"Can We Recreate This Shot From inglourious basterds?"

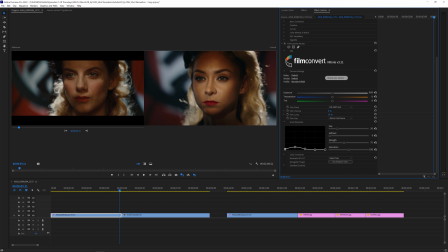245s
But after that, we are just doing a few extra things to get it the rest of the way there, including some grain, a power window to push that highlighted area on her face more,
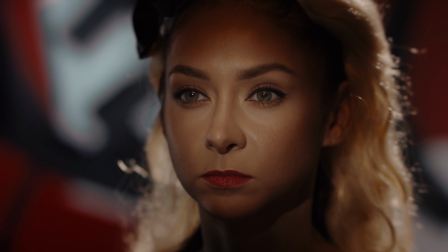254s
and a bit of blur to clean up that harsh digital sharpness. Now, one thing we can't fully match is the lens. Both of these films were shot with anamorphic lenses, and we are shooting with spherical, which gives us several differences we can't fully replicate, like how the lenses handle bokeh.
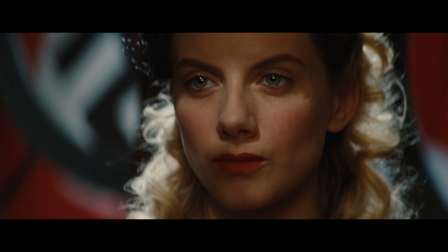269s
Of course, with the anamorphic lens, you're also getting this wider aspect ratio, which we can match by tossing on bars,
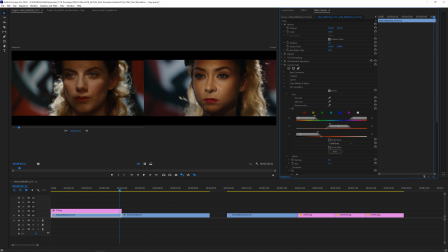275s
which gets us a lot closer to the overall feel, but but because of how we shot it,
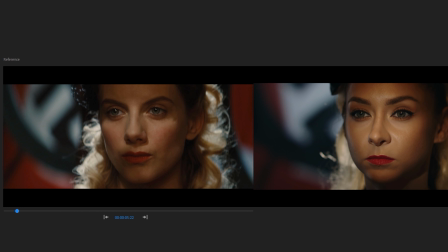280s
we are losing that one little line up there in the symbol, which I can cheat and bring back in with a little masking.
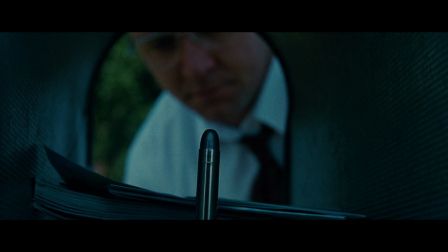286s
And the same goes for our next shot as well, which is the shot from The Insider. And if you haven't seen it, it's a great film, so add that to your list.
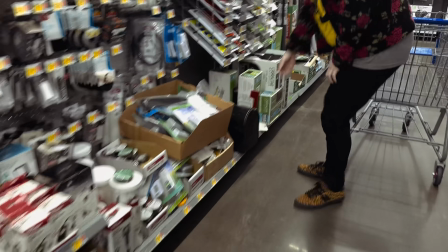293s
But the first thing the guys did was to head back to Walmart for a $16 mailbox, which we had no idea mailboxes were even that cheap.
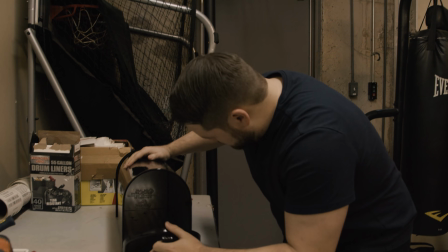299s
And when they got back, they found out that the back of this thing was much more difficult to rip off than they anticipated.
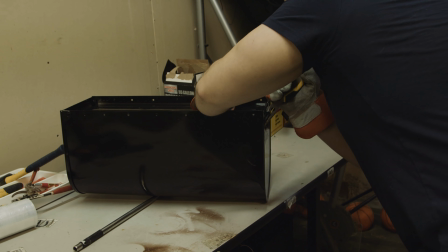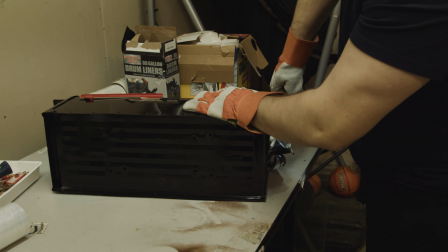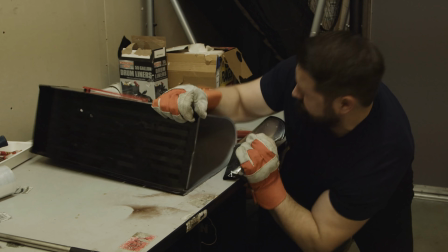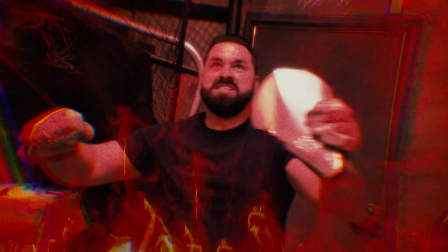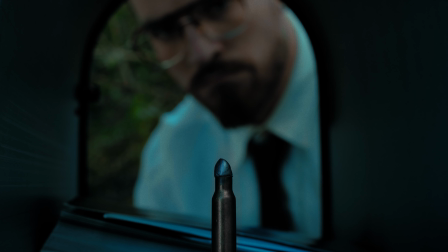331s
For the bullet, they went comically DIY.
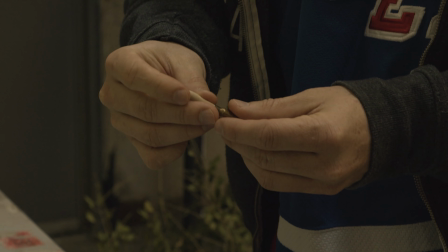335s
We have this empty shell lying around in our prop room and decided to add the actual bullet back on using Play-Doh, because why not?
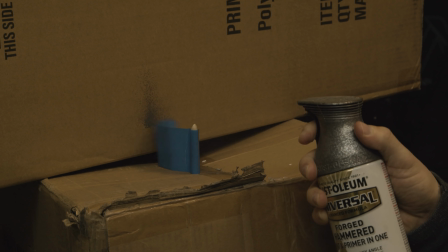341s
So they shaped that into a bullet to match the shell and painted it with a metallic gray, and it's not that bad. With a little more time and effort, I think this could actually be passable. Now, the original shot is outside and it looks to be overcast or flagged off completely.
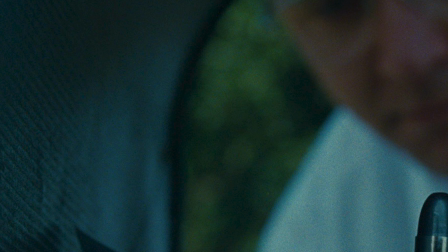356s
Then we have some green trees in the background, and of course, we're looking through a mailbox, which we've already ripped the back off of.
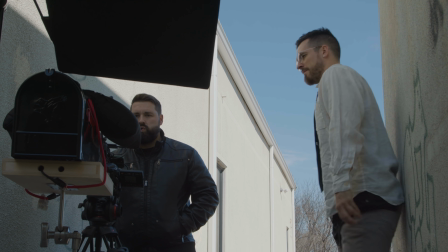362s
The problem for us, though, is the day that we shot, there wasn't a cloud in the sky and all the trees around us are dead and brown.
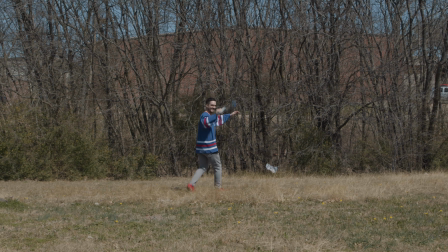370s
So the first thing we had to do was to hunt down a bit of green to place in the shot.
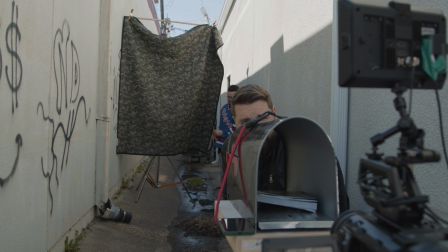374s
Then, since we only have a small piece here, we used a camo fernie that we had lying around to make it feel more filled out and thick.
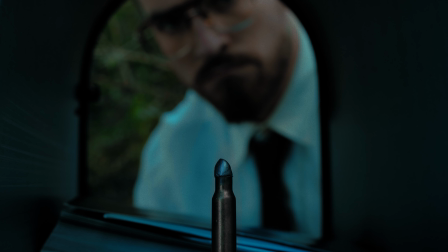382s
And since we needed the full area in the shade and would only see a narrow piece outside the mailbox,
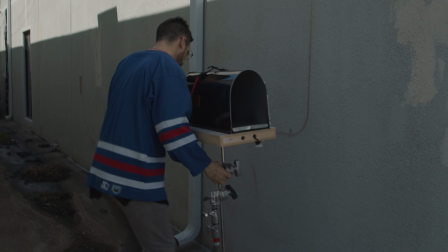387s
we decided to shoot this in our alley and let the buildings do the work of blocking the sun for us.
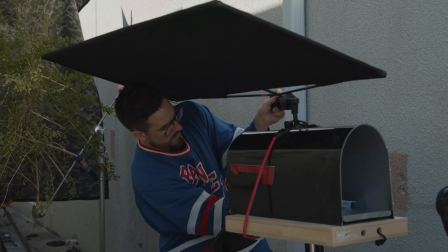391s
But we did add one flag on our mailbox as well for a bit more shade there.
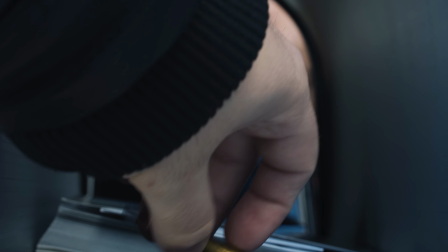395s
Next, we tossed some mail into the mailbox and put a bullet on top of that. And the bullet kept falling over since there's nothing inside the shell, so it's very light and kept tipping.
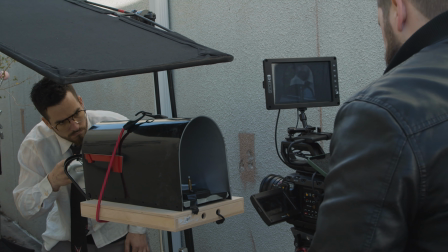404s
So we had to tape it down to keep it in place. But after that, Justin tossed on a white button-down shirt and we have our shot.
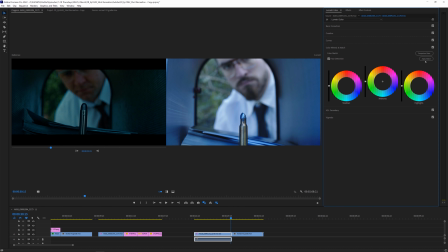409s
Once again, in post, we're going to try the same color match function in Premiere, but this time around, it's not giving us great results.
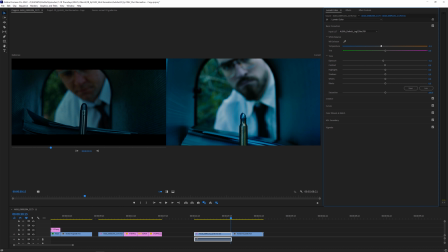415s
So instead, we did it manually, trying a few LUTs, but in the end, just sort of eyeballed it to get it as close as we possibly could to the final grade of the original film.
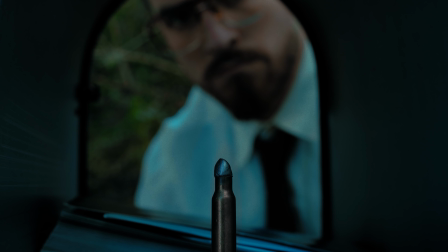423s
And once again, if we look at the original shot, then our recreation, we are of course shifting the aspect ratio, but the general feel of the shot comes across well.
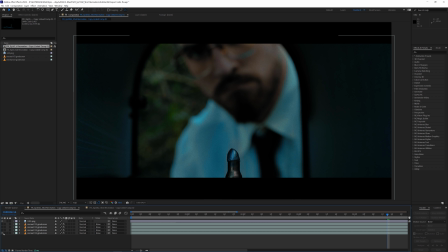432s
And we can again take it the rest of the way with a little After Effects love and bars, and we have something pretty close.
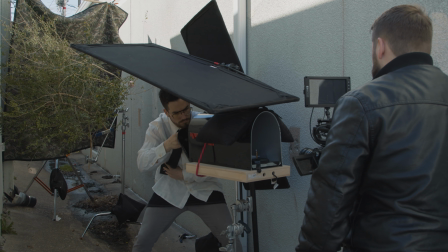438s
And when we jump back to look at how it was done, it's hilariously DIY.
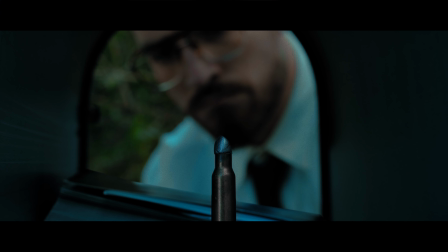442s
Again, that's one of the most fun and exciting things about filmmaking, those little cheats that are magic tricks for the audience.
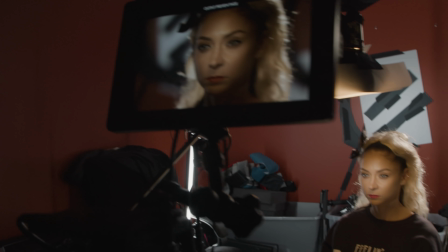448s
No one would ever know that this is how we pulled these off without us showing it.
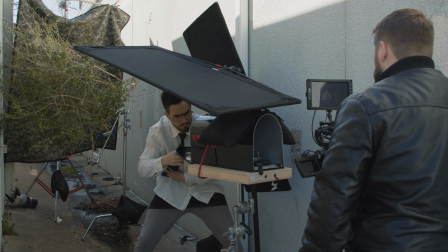453s
And that's something that makes these recreations entirely worth doing on your own at home.
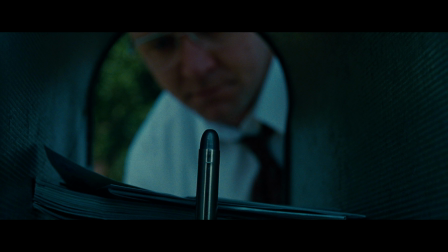457s
Take one frame and reverse engineer that thing to land on something that feels like the original. You'll be surprised how many ideas it gives you and how many light switches it turns on in your head. But that's it for today. If you aren't subscribed, consider doing that. Hit the bell button to be notified when we put up more content. And until next time, don't forget to write, shoot, edit, repeat.